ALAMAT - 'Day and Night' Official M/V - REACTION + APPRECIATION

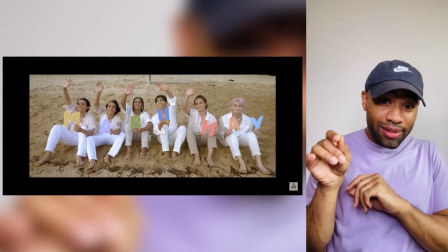244s
This song feels good. And lyrically, speaking of meeting somebody for the first time, because I love that.
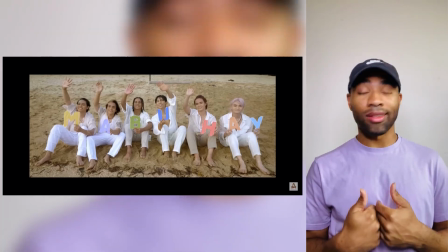250s
And then being captivated, I love that more. I resonate.
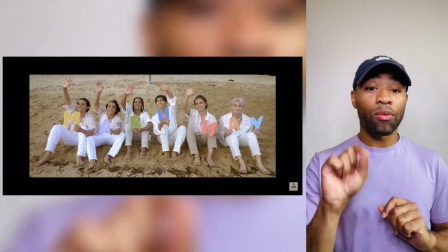253s
And the vocals, that is the main thing that I want to point out here, because they sound great.
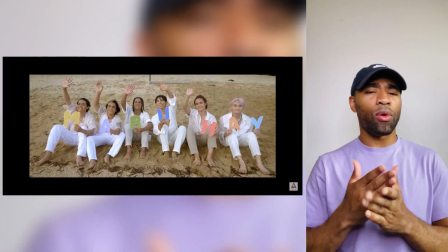260s
And when I say they sound so refined and clean, I mean it.
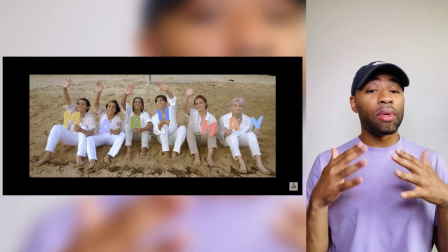265s
And I especially love the harmony section in the bridge. But truly, I mean it when I say I loved everybody's portion of this song.
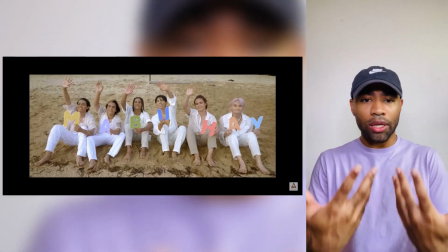272s
And everybody's approach had its own unique flair to it and still felt like it was the same song.
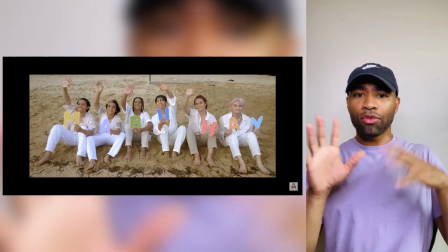278s
It didn't sound like it was too far left, too far right. Like everybody was in the same vibe.
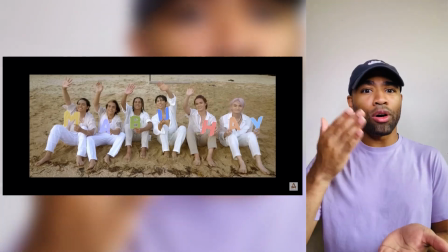284s
And again, that's hard to accomplish with a group. And so many beautiful shots.
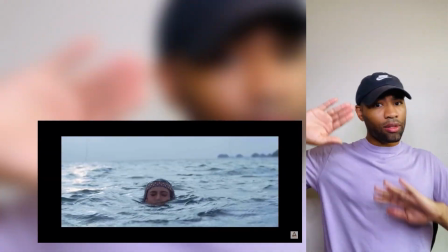288s
I think the location and the color grading, like with the camera and how they edited the colors,
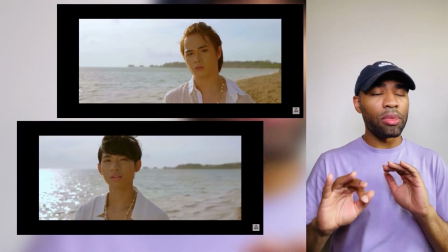294s
I think was really good because they had a lot of different colors that were going on,
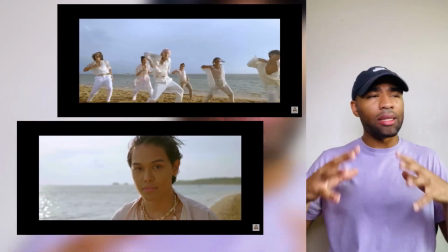299s
but it didn't seem busy. It didn't seem like it was too much.
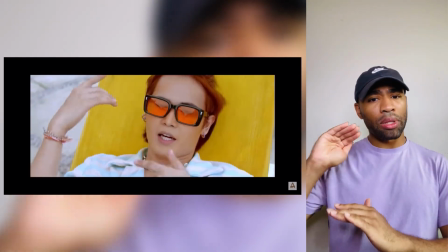302s
It felt like everything still had its place and it was still vibrant, but not overpowering.
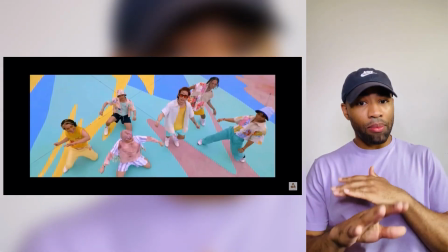309s
And it felt calm. It felt like you could vibe out to it, which really matches the vibe of the song overall.
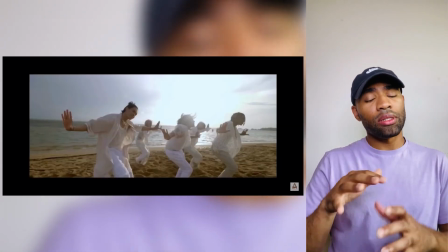316s
And I also want to shout out a particular dance moment. I believe this is in the first chorus, especially because of how they started it, because the music production does like this drum intro, something like a, and then you see their arms go.
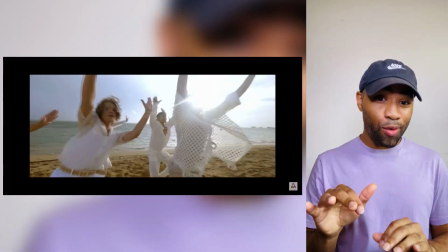330s
They was on the beat. They went right into the choreography and into the first formation.
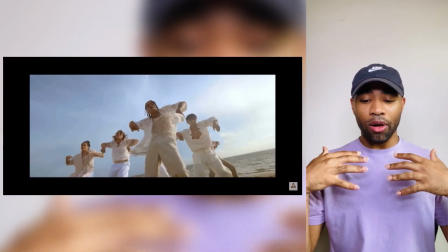335s
But something that I appreciate about their approach to choreography is the transitions,
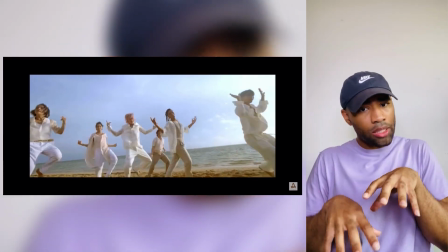340s
because those transitional moments from one formation to another, they always seem intentional.
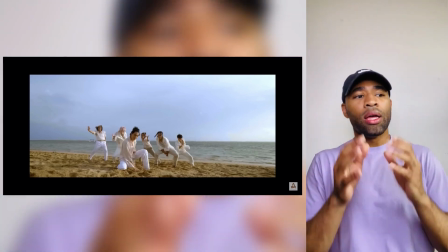346s
Like there was a reason why this member went here and this member went there.
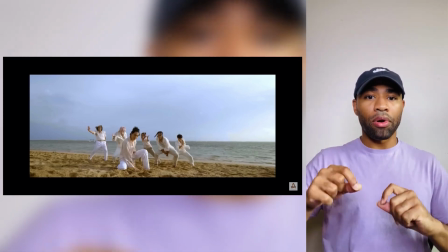350s
And there seems to be a regard for each member and there being an intentional,
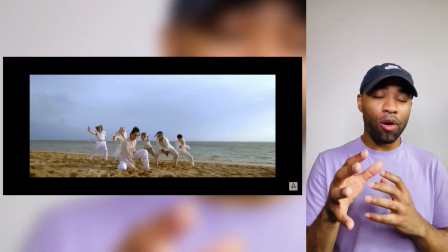357s
oh, I didn't want to use that word again. There being a purpose to highlight each member in a particular way.
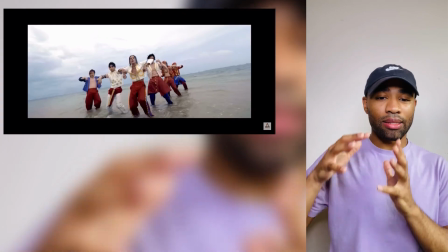364s
And speaking of dancing and style choices, there is a dance section towards the end of the music video where they're in the water dancing,
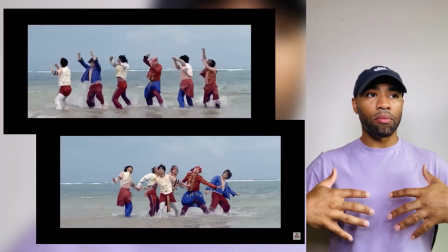372s
and it seems that their clothing may be more culturally significant.
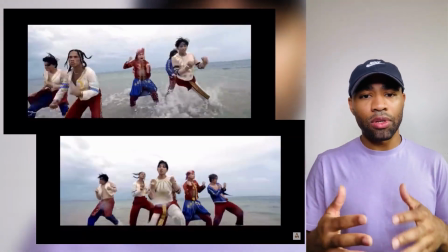378s
And perhaps that's been the case throughout the entire music video, but I especially noticed at this part.
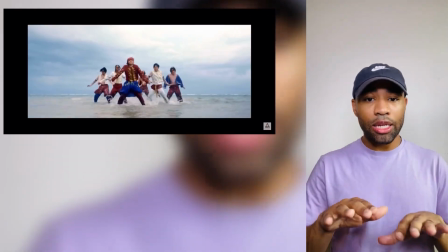383s
And so if you would happen to know of any particular cultural significance with what they're wearing,
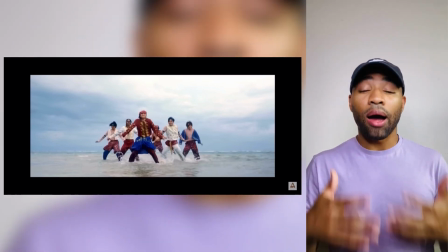390s
the colors, what it may represent, I would love to learn about that. And so feel free to comment that below.
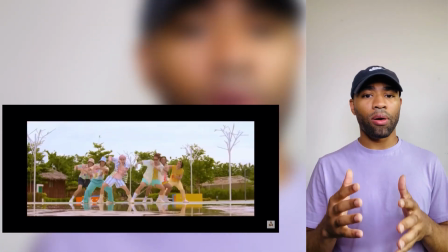397s
To me, what I gather from them, not just from this music video, but from all that I have seen so far since being introduced to them as a group,
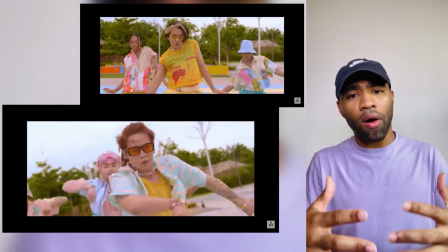406s
is how comfortable they are in their identity as a group and their
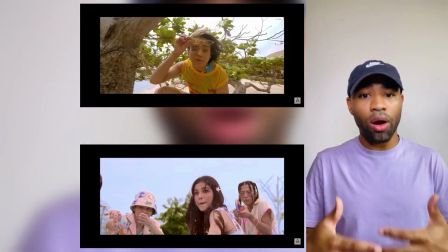410s
artistry and their approach to their artistry and how they communicate their
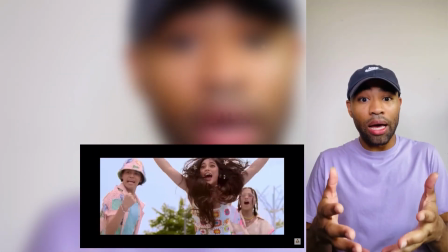416s
artistry. I'm gonna use that word again. And I love that. I love that they feel comfortable.
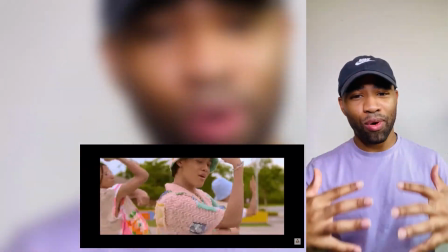421s
I've really enjoyed their unique approach to music. But that is it for now.
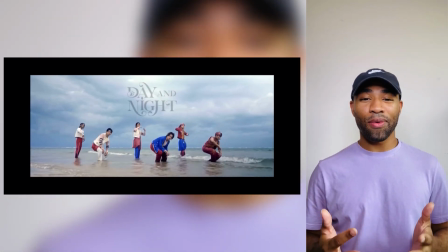426s
So thank you so much for watching with me and for kicking it with me, just spending a little time.
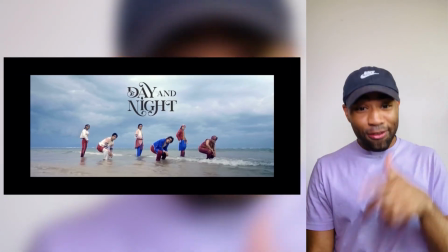432s
As always, donation information is in the description section. If you have any recommendations, feel free to let me know and I will totally consider them.
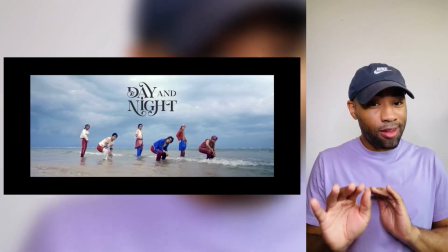441s
As a heads up, I am pacing myself as I get back into the swing of things,
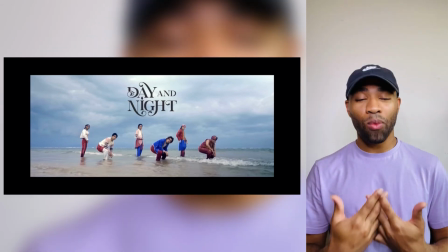444s
but I'm excited for some new things as well because I have been working on them, including some music of my own.
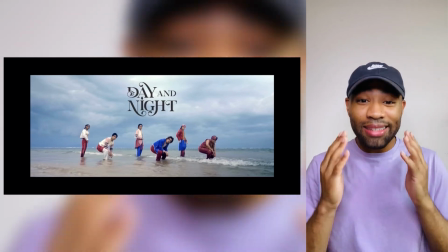452s
Yeah. And that is it for now. So please take care of yourself, be healthy, be well, and I will check y'all out later.
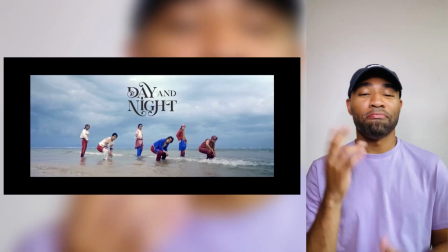460s
Bye.